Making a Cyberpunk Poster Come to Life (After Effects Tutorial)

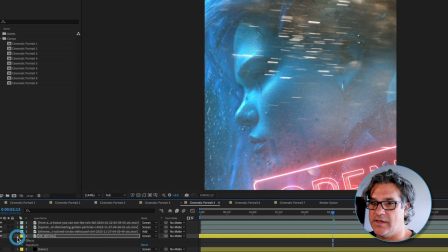492s
So if I turn that off, you can see that's what the sign looks like. And if I go into transform and I reset this, that's it.
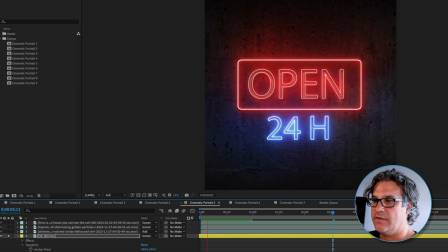499s
It's just a simple QuickTime animation that I downloaded off of a stock website. And I tried using something like this in the piece set to screen like we see here.
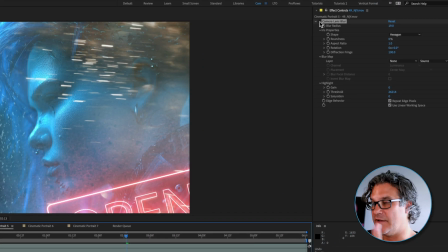511s
So if I turn the camera lens blur back on, you can see it's just like a nice foreground element, but I ultimately decided that I didn't like that.
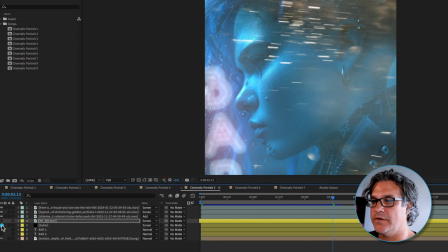519s
And I wanted to go for this bar here. So let's move on to the next composition. And for step 6 here, again, everything is the same. What I've added though, is I decided, this is a process of mine, is a lot of times I'll work with a certain image or piece of footage throughout the entire project. And as I get to the end stage, I decide, you know what? I'm just not feeling it.
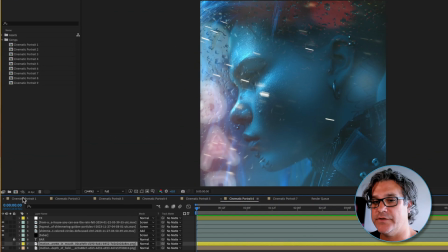541s
I'm gonna go back to one of my other references. So when I went back to my original portraits here, I really was digging this particular image with her smoking.
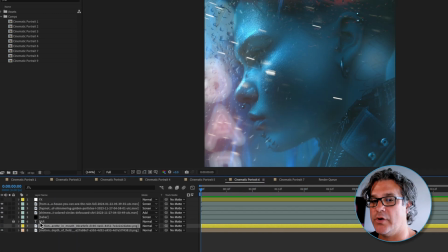551s
So in this example, I went ahead and just brought in that image and dropped it over the top of her.
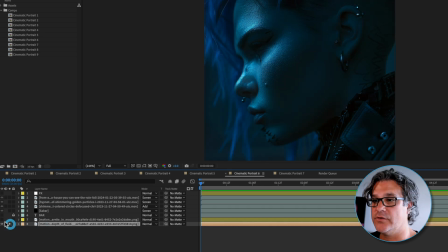557s
This is her. And then I dropped this over the top and you can see
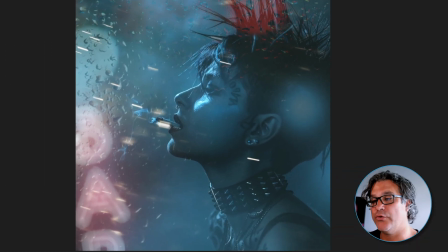563s
I instantly fell in love with this because there's more breathing room. You can see that there's more breathing room here, up in here.
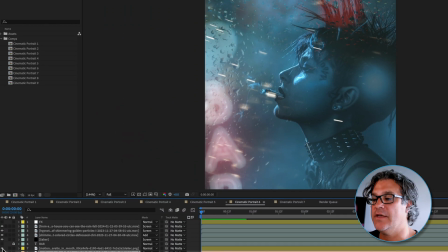570s
If I turn this back off, yes, this composition works,
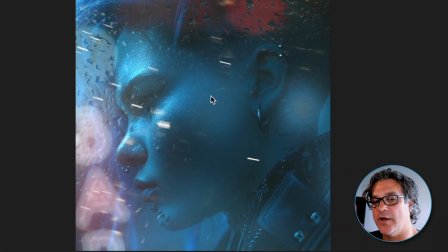574s
but it's a very crowded frame and I wanted more breathing room in my composition.
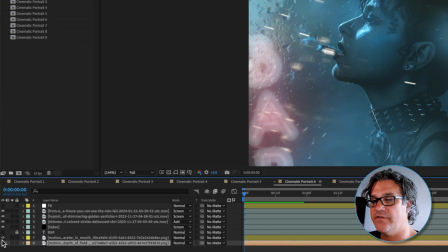579s
So I went to her as the image, loved it. Then I added an adjustment layer over the top of this. If you don't know, an adjustment layer is just almost like an invisible layer that sits over the top of your footage and you can add effects to it if you want to.
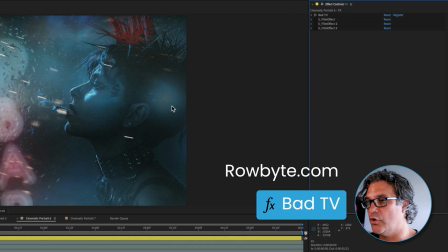594s
So the first effect I added was bad TV, and this is by Robite. it creates like these pixels,
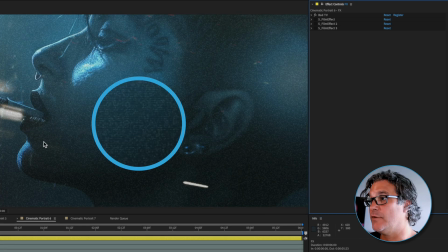601s
these glitches in here, and that's why it's called bad TV, right?
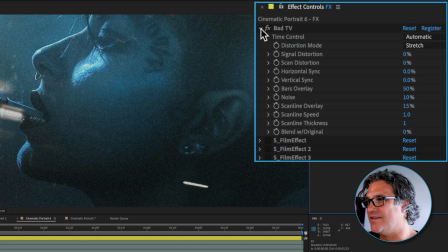604s
It's almost straight out of the box. I adjusted just a few little settings in here, but you can see
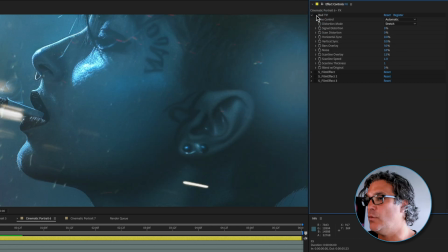611s
without, it's a very clean, almost digital image, and with, it brings this organic feel to the piece,
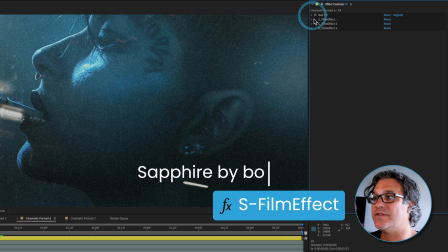619s
right? And then the next thing I added was I added another effect from Sapphire. And Sapphire is my go-to set of plugins.
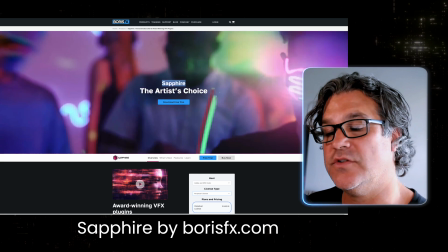626s
If you can only have one set of plugins as a motion designer, Sapphire is the one to have across the board.
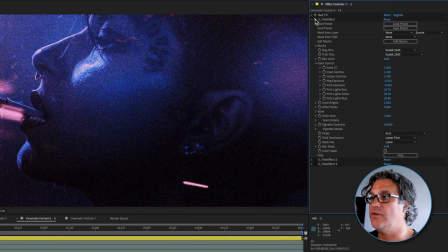632s
And I added a film effect to this, and you can see it just completely changed the look of this. Now I did play around with some different presets within the film effect.
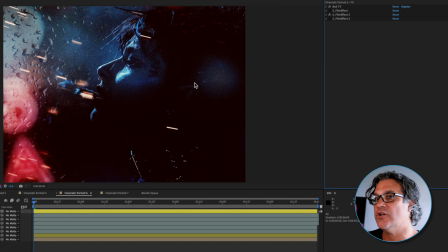643s
Those would be here. This one created a really dark contrasty. It was just too contrasty for me. Yes, I could go into the details and adjust it. And I also liked this one a lot, this kind of green and orange feel.
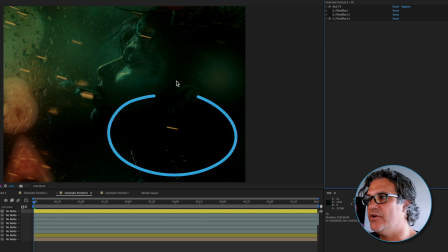654s
But again, they were creating too much contrast in here that I didn't think it was worth me going in and really fine tuning it,
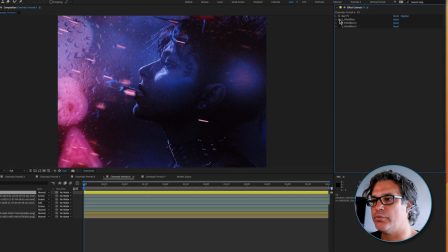661s
because I really was digging this preset. So this is what I've got.
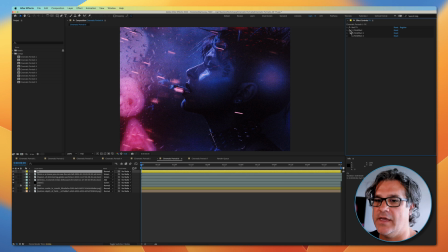666s
It's looking awesome at this point, and it's got some really nice motion happening within it.
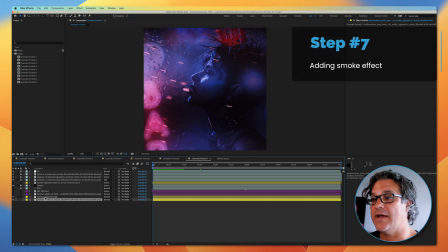673s
But we can take this one step further, and that is by adding smoke to the cigarette. And what I did here was I took the original image and I took it into Photoshop and I painted out the smoke that was already there in this image.
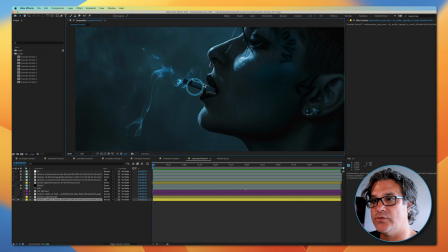689s
So I zoomed in and I actually used AI and I did a lasso tool and I drew around the smoke and I told it to remove that smoke, and it did a pretty good job. And so I saved that image as this, right? So now that there's no smoke, it's just a cigarette there, no smoke.
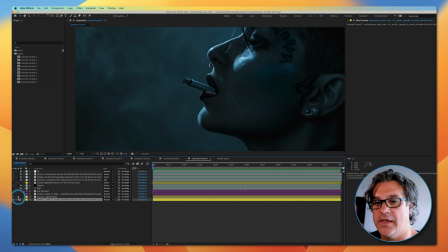706s
So before and after. What I can do now is add some actual smoke to it.
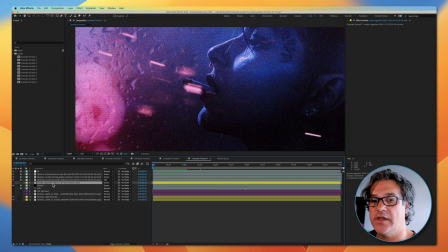711s
So I pulled some stock footage of smoke moving up in the air.
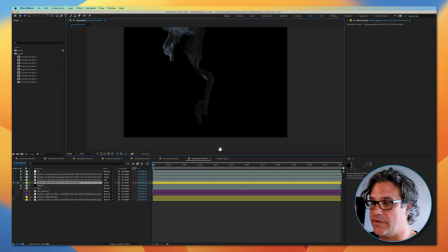716s
I'll turn that on. And you can see here's what that looks like. And I positioned it where I need it to be
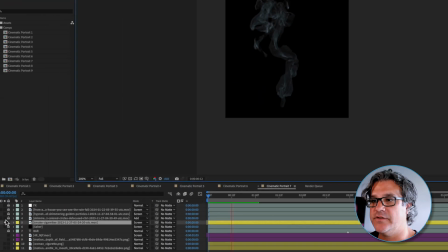723s
positioned. You can see the smoke is coming from here. And I positioned it with that being the tip of the cigarette.
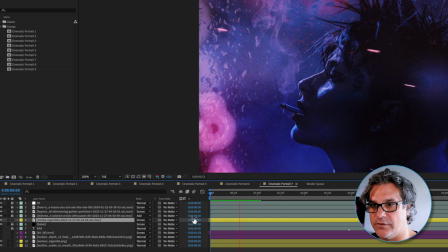731s
And I set it to screen as well, and I also scaled it down to 24%. So that is it.
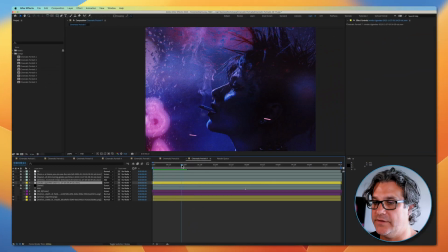737s
So let's go ahead and preview the whole piece and take a look. And there we go.